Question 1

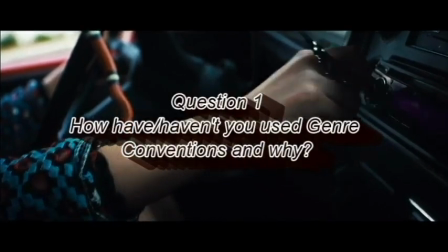Using genre conventions in media texts are very important as they help the audience identify the narratives,
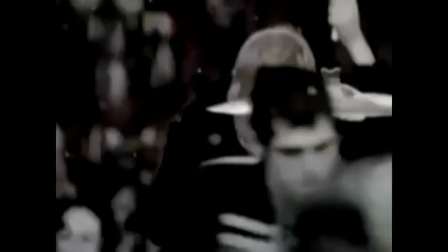artists and music genre easier, and thus makes it more enjoyable, being able to immerse themselves more into the video itself.
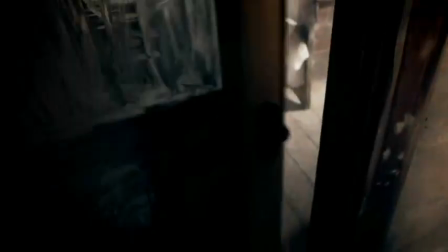With my music genre, pop punk, it tends to include more in-depth concepts and themes that you don't tend to see in the pop genre. With mine, I've chosen to include a post-apocalyptic theme, as it is a conventional theme to explore in the pop punk genre, as it connotes the grungy, dark effects of a lot of the songs.
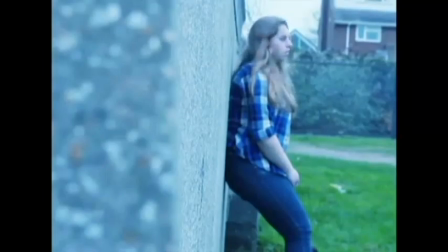I chose to be more unconventional of my genre by including an open-ended narrative.
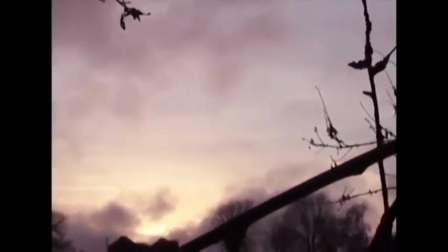This created repeatability of the video and left the audience wanting a sequel.
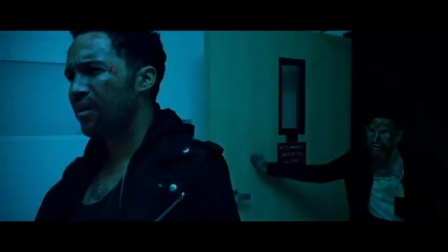I did this to create an enigma that engaged my audience and be unique by being unconventional of the pop punk genre, as few videos have done this.
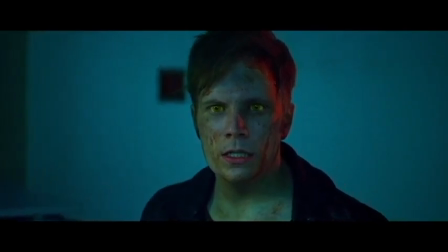For example, in Fall Out Boy's Where Did the Party Go?,
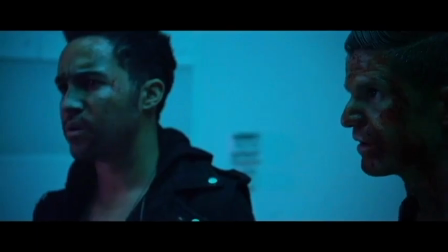they produced an open-ended video because they produced videos for each track of their album, Save Rock and Roll,
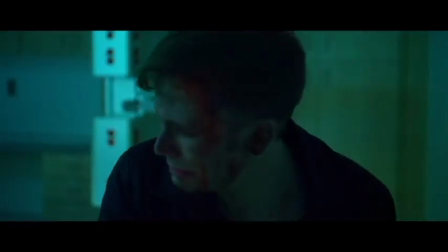to all join in a big narrative, engaging the audience and convincing them to listen to the next song in order to find out what happens next.
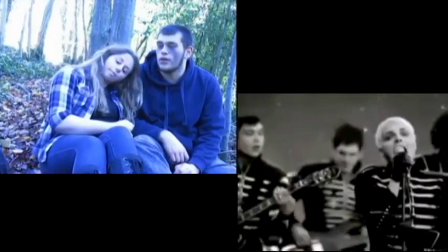In terms of editing, I've included grungy, desaturated filters onto the footage to create the desolated post-apocalyptic atmosphere in my video.
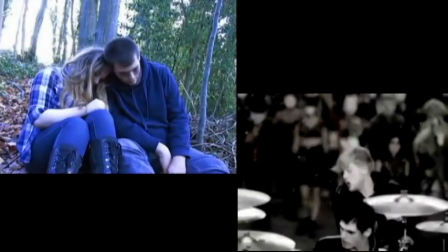I did this to further connote my theme and also because it's a conventional editing technique of the pop punk genre overall.
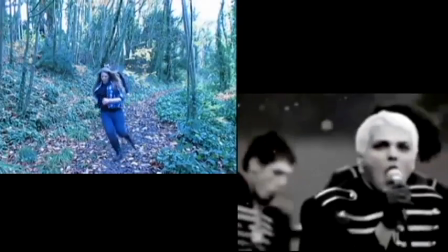For example, in My Chemical Romance's The Black Parade, they used desaturated and grungy contrast editing to connote the death theme in
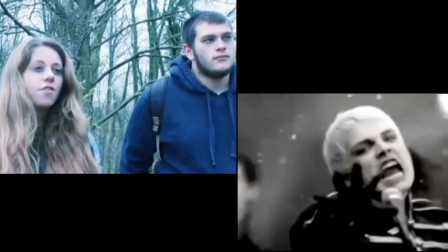the song, as well as the audience views the character dying and then transitioning to this differing world, which is connoted by the change of editing of the footage with the desaturated filters.
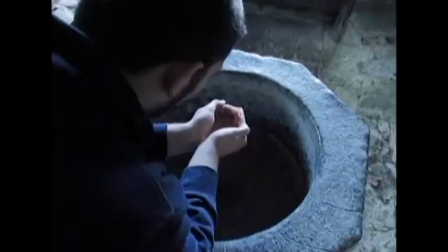With mise-en-scène, I decided to have the actors with grubby clothing and makeup to connote the theme.
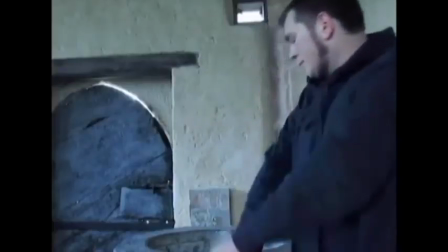It's this key as it makes the characters part of the narrative and creates the sense of the dirty, unclean people because of modern humanity being destroyed.
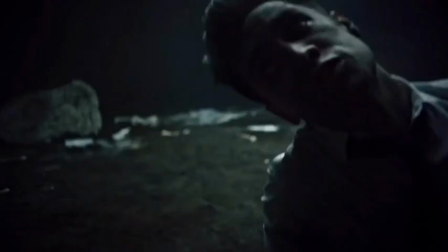An example of this is Panic at the Disco's narrative of Emperor's New Groove,
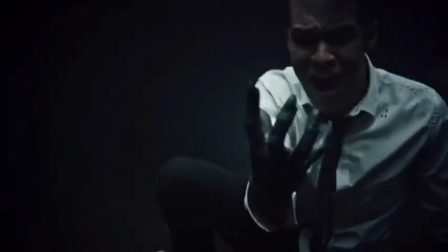where the lead singer is dressed in grubby clothing and has similar makeup to connote the dark atmosphere,
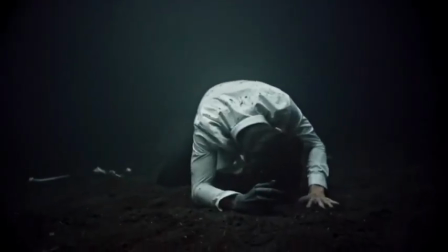which is followed by the imagery of dirt and skulls and graveyards. A key convention I have used is having the lead singer of my band be part of the video narrative by acting as the main character.
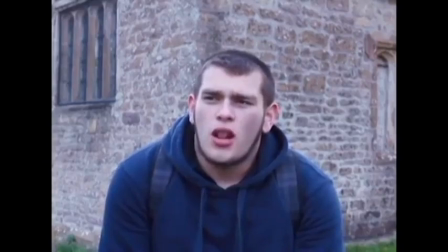This connects and amplifies the band image along with the genre and helps the audience identify with the character.
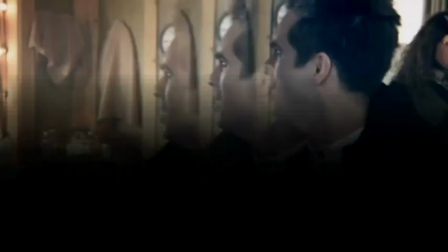For example, with Panic at the Disco's Ballad of Mona Lisa,
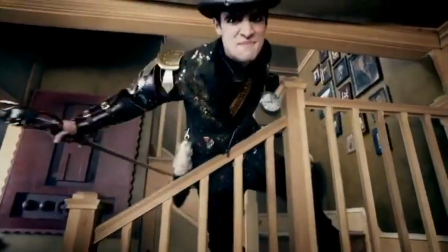they have the lead singer lip-syncing and performing as the main character, connoting the band's pop-punk image.
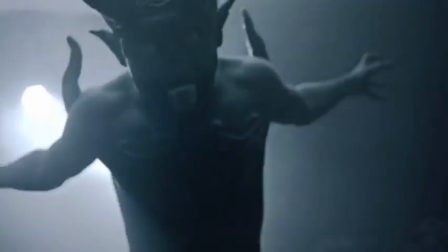Another convention I have used is love interest.
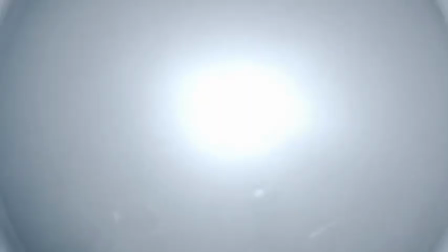I did this to attract the heterosexual parts of my audience, and it also helps create the open-ended narrative, it being unconventional as they don't get together at the end unlike majority of pop-punk videos.
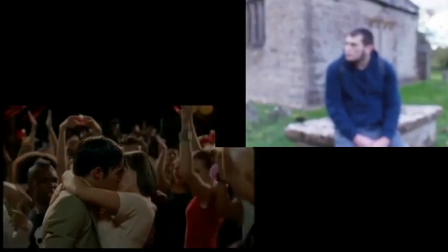An example of this is Fall Out Boy's Dance Dance, where all the band members are shown getting the girl at the end of the narrative.
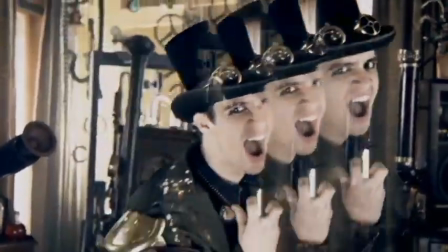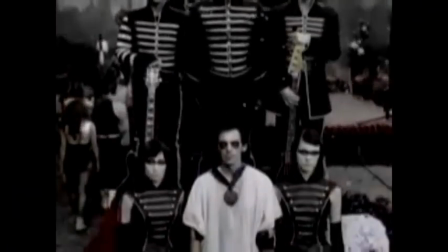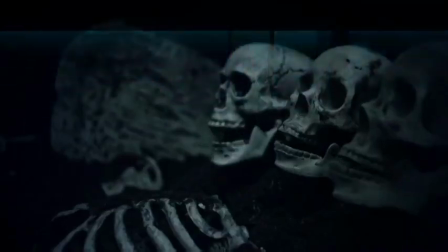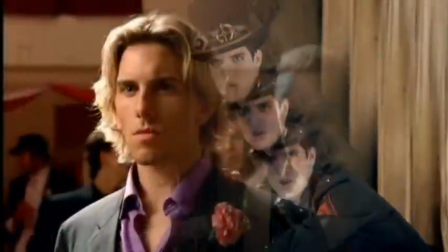Says she's no good with words, but I mean worse. But it started out a joke of a romantic stuck to my tongue.